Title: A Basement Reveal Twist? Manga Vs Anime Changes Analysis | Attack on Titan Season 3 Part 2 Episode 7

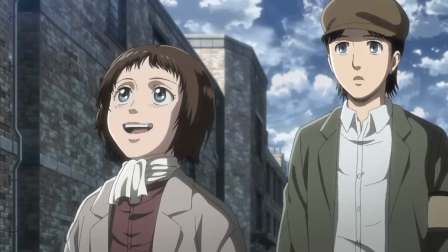12:14 This This is actually the start of the next chapter, chapter 86 and I could really see them starting the next episode with this scene.
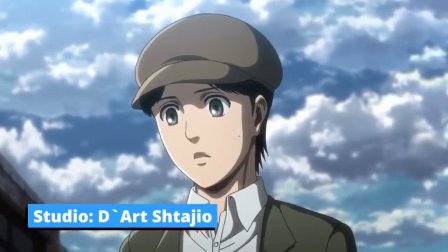12:20 This whole ending scene was actually outsourced and done by this anime studio called DR Shitagio and it's honestly some of the better stuff seen this episode.
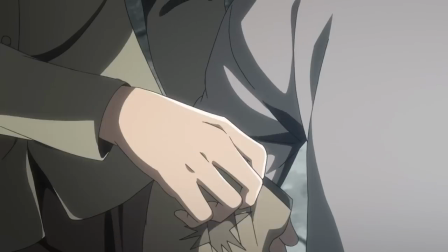12:27 Of course the major thing you'll notice right away is the armband. At first glance it looks like they changed it a little bit.
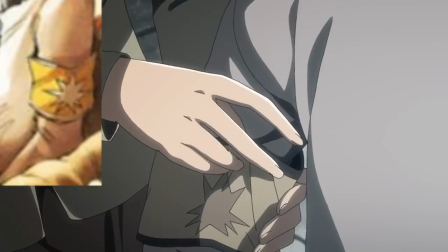12:33 Now it's more brownish and the colors are toned down. Gabi has been seen wearing one of these in the covers.
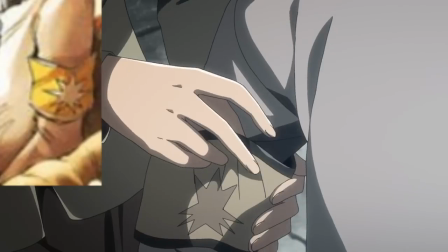12:38 There this thing was bright yellow.
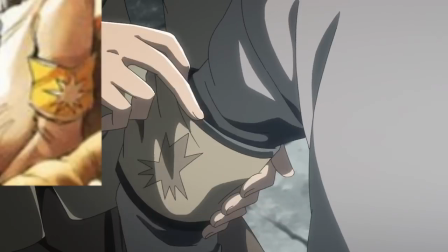12:40 To be honest I really can't blame them for toning this down especially if they don't want the attack on Titan conversation to be taken over by some fey controversy.
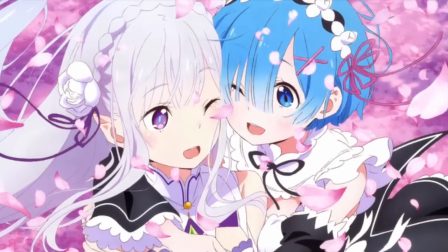12:48 Reminds me a bit of the stuff Rizero cut out for the anime.
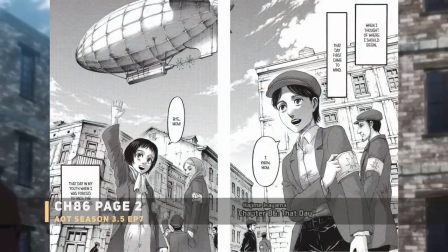12:51 For a little fey and young Grisha the anime definitely didn't put much detail on the background characters although you can still see the armbands.
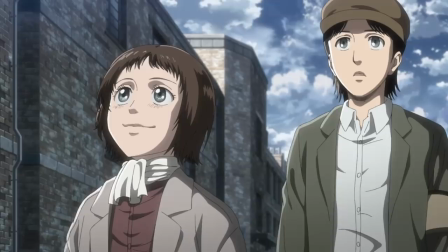12:57 Slight change with fey's clothing too and oh my god did they make fey extremely adorable.
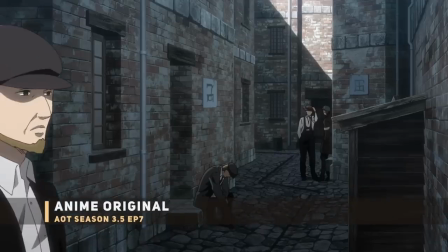13:03 The anime now has some new shots including a spot where you can see the homes clearly marked with some sort of symbol.
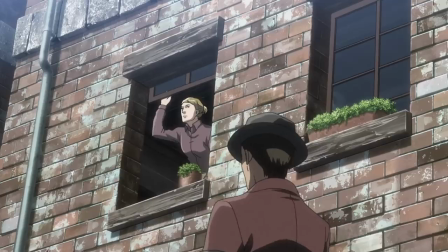13:08 All throughout this a new voiceover by Grisha. I'm definitely expecting and welcoming some more of the stuff for the next three episodes.
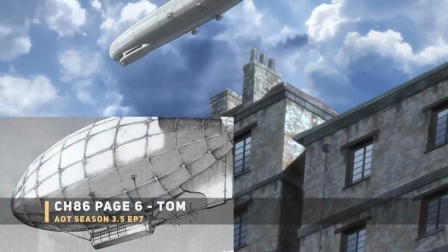13:14 For the actual blimp above looks like this thing got changed with an updated design for the anime. They must be going for this more realistic look.
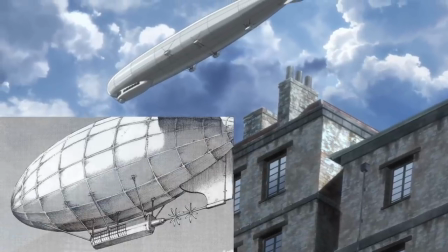13:21 It resembles a graph Zeppelin used in the 1920s in Germany. Next up I do have to mention this guy.
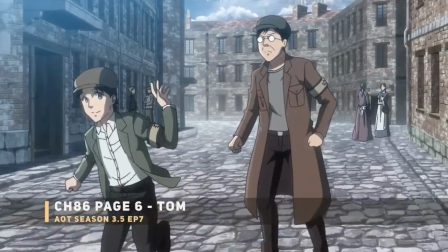13:27 Been getting questions about him so let me confirm this guy is in fact Tom. The character was actually confirmed in the episode credits.
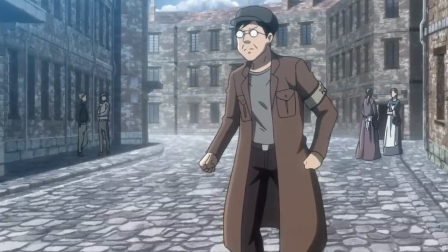13:34 Him being here actually brings some some possible questions and maybe even some answers.
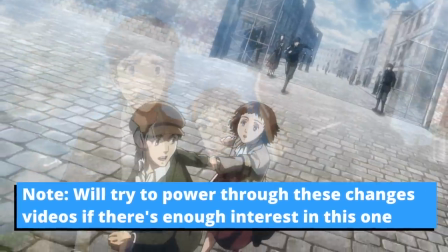13:38 In all this is really the beginning at least for Grisha's story the day that kick-started everything for his side of things.
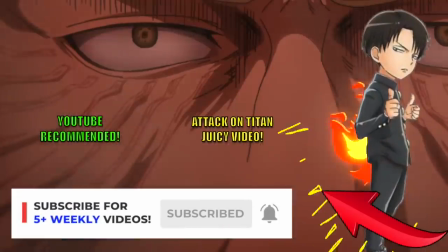13:45 So let me know did you enjoy the anime version of this? Are you liking the new anime original content or is it just filler?
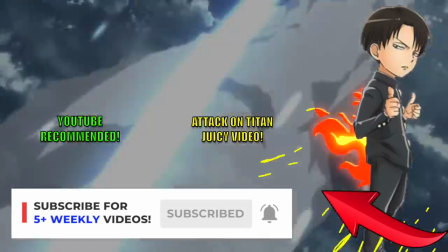13:51 Keep in mind this will be a very similar pace for the last three episodes.
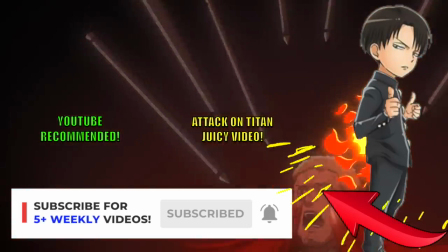13:54 Anyway go ahead and give a colossal thumbs up check out my episode review and my end up video on the colossal Titan and I'll see you guys later!